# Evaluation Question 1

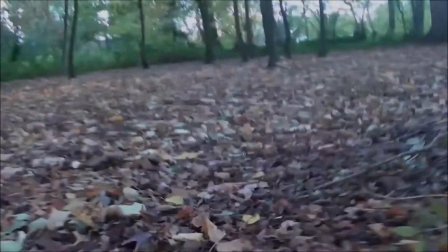This sequence is entirely shot from the perspective of the fox, the key character on which the plot hinges.
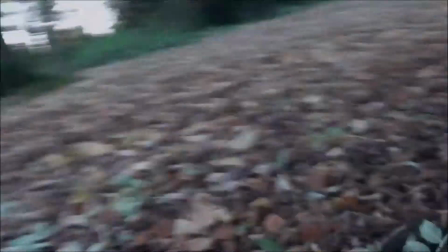The sequence acts as a cold open to the movie, playing before the main titles.
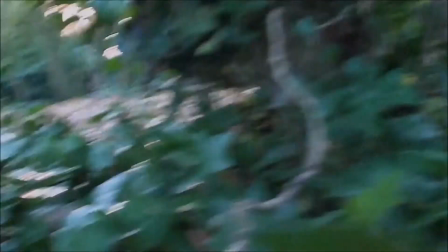This technique is common in many films, both large budget and small independent productions.
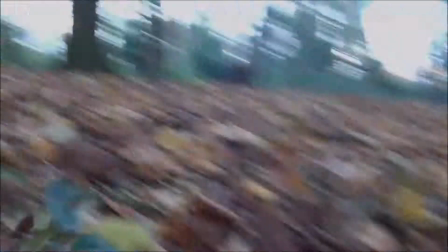The shot itself is depicted as a point of view from the fox.
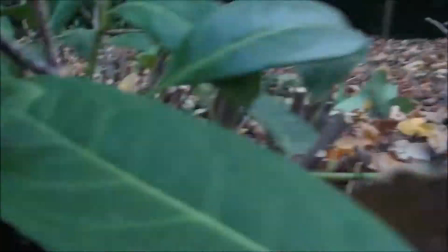Although humans are usually the ones whose point of view is shown, it is sometimes used to show the point of view of an animal,
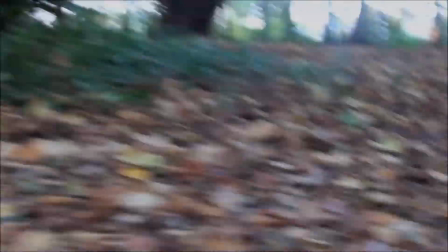for example, a wolf following the scent of its prey.
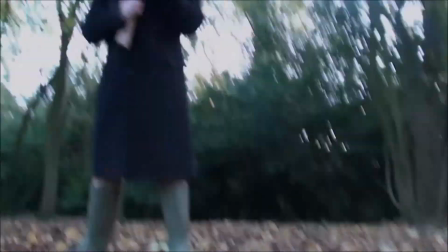A technique similar to this can be seen on The Simpsons episode, Bart's Dog Gets an F, where the point of view from the dog Santa's little helper is seen.
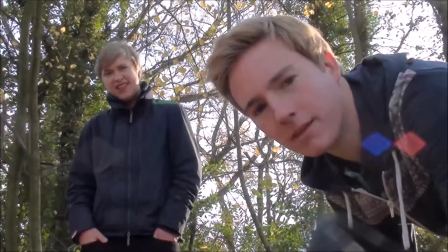This is, however, an animated show as opposed to live action. The second shot in the film is similar to the intro sequence in that it acts as a POV shot. However, at this point the animal is deceased and the camera is merely acting as a focal point for the two characters on screen.
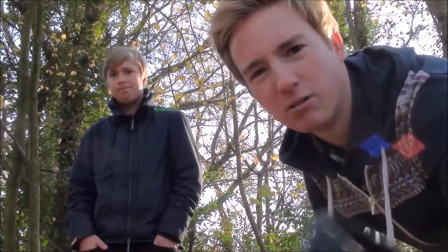The two characters are placed in the foreground and background respectively.
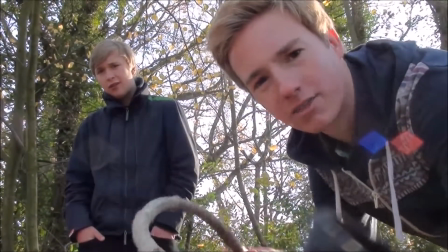I would have liked to include an effect where the camera focus shifted from one character to the other when delivering their lines.
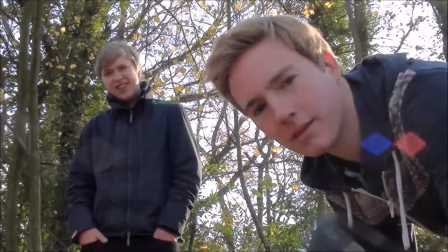This is a very common and effective technique, however, I was not aware of how to achieve it at the time of filming.
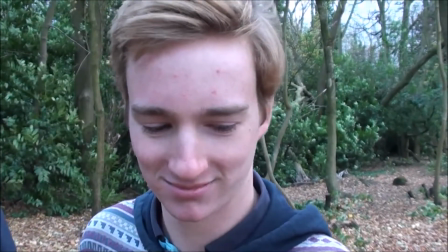This quick shot portrays the inner monologue of Ryan. In this case, he is laughing hysterically at his own joke inside his head. Inner monologue is not commonplace in film, but it has been depicted on screen on various occasions.
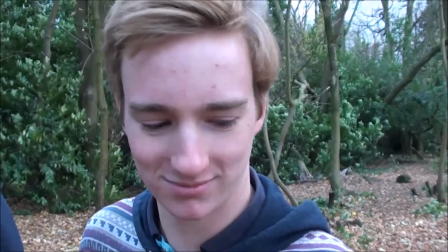Inner monologue is occasionally used in comedy as a device for laughs, and is again used in The Simpsons, where the character of Homer converses with his own mind.
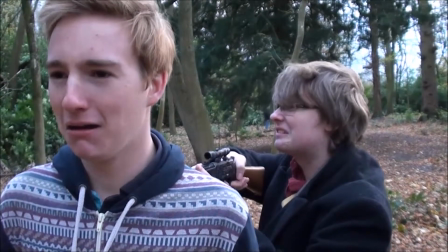This shot uses foreground and background character placing again, and takes a spin on the over-the-shoulder shot.
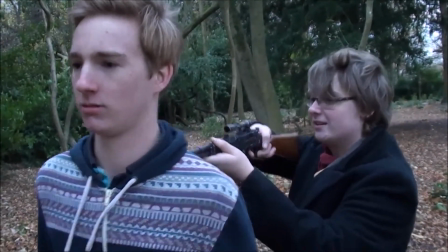It serves as a kind of development over the shot, and keeps both characters' faces on screen.
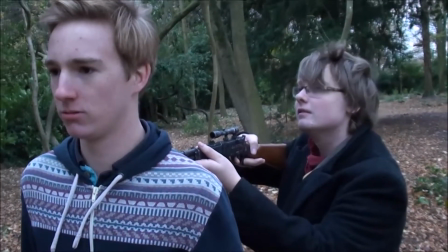This shot is used to re-reveal the antagonist. I would have liked to use the focus blur again here, however I was still not able to achieve this effect.
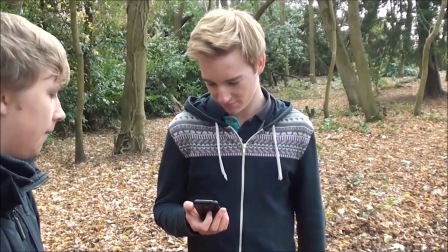The next scene features a simple shot reverse shot. It goes from one character to the next, portraying conversation, and in this case, a reaction to an activity.
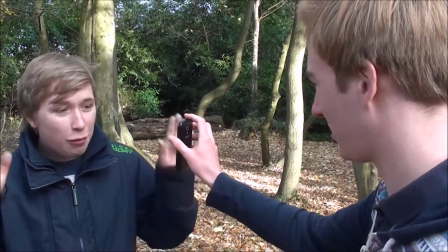This is a fairly generic shot used as a general convention for conversation portrayal. The next shot is a personal favourite of mine.
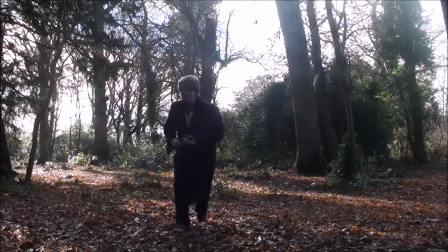It depicts the action initially happening away from the camera and moving towards it.
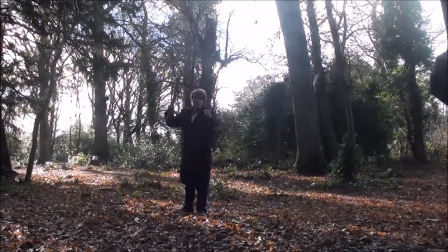This type of long shot has been used in some action films, as it can portray a lot of action all on screen at once. I came up with the idea to use this shot after watching an episode of The Cleveland Show. The episode satirizes the shot, making fun of the fact that it is used in many action films.
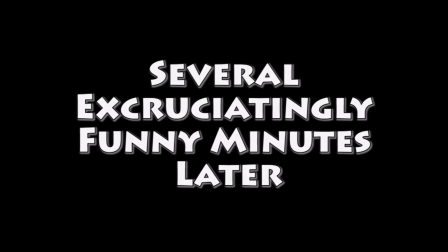This title appears mid-movie in order to show a passage of time. This was mostly included due to not having enough film of the particular scene.
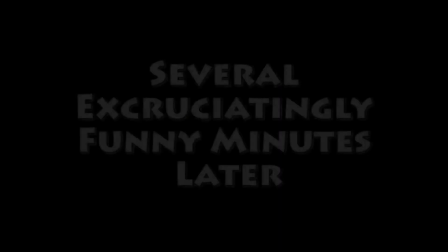However, I think it adds a little extra humour to the film by breaking away from the action.
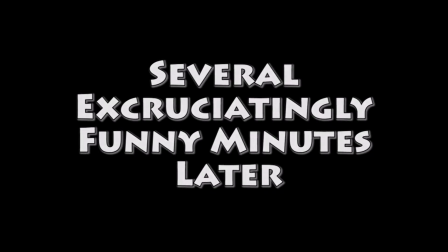This challenges some conventions for time passage where real-time or continuity editing would be used. The 1994 film Clerks uses titles in the middle of the film to give the audience some insight into the scene,
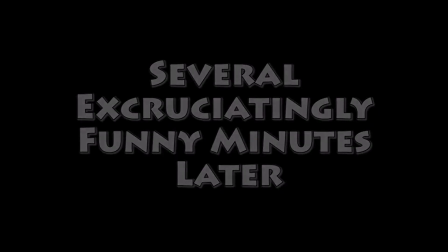something which is very uncommon in the film industry, especially with comedy.
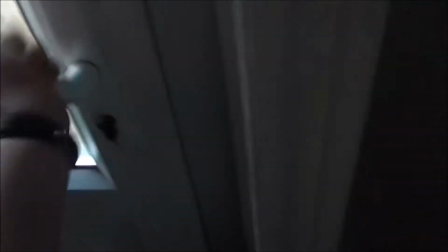I believe that this sequence is a creative way of passing time by showing several actions being performed.
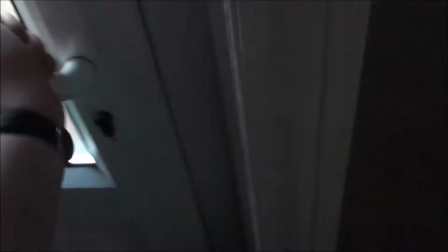I attempted to emulate a similar scene in the film Hot Fuzz, where the characters are gearing up to fight.
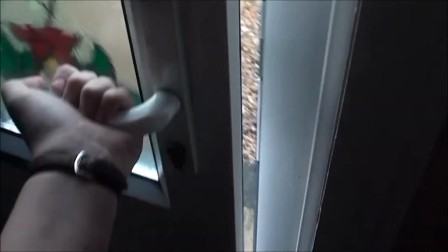The scene is similar to a montage, but takes place much faster without passing as much time.
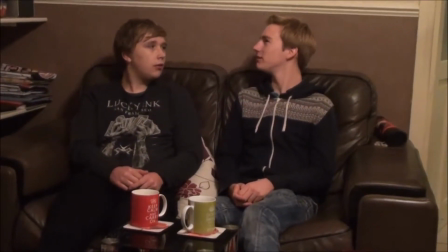Breaking the fourth wall is a practice in which a character breaks away from the action of the film in order to directly address the audience.
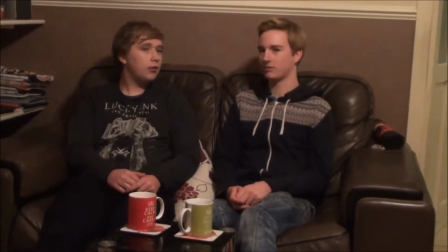This technique most likely draws influence from the character monologues depicted in the works of Shakespeare. The character speaking addresses the audience in order to give them a plot detail that the other characters do not know,
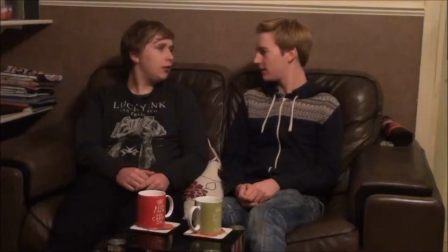or a comment or remark that is not heard by other characters. In the case of A Dead Fox Says Nothing, this has been used for comic effect,
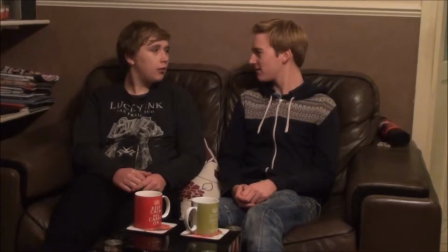where two characters turn towards the camera after likening their situation to the plot of a bad movie.
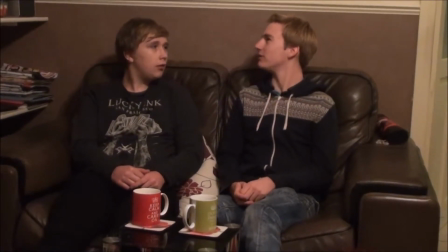This device was commonly used on American sitcom Malcolm in the Middle, where the main character would turn and face the camera to address the audience. The poster features some aspects that are very similar to that of an existing movie poster. As is the norm, this poster has the full cast and crew credits in a tall, thin font at the bottom of the page, and credits the main actors at the top. It is the use of image that sets my poster apart. Where most would use an image from the film, or a photo shoot, I have used a silhouette of one of the characters as my focal point.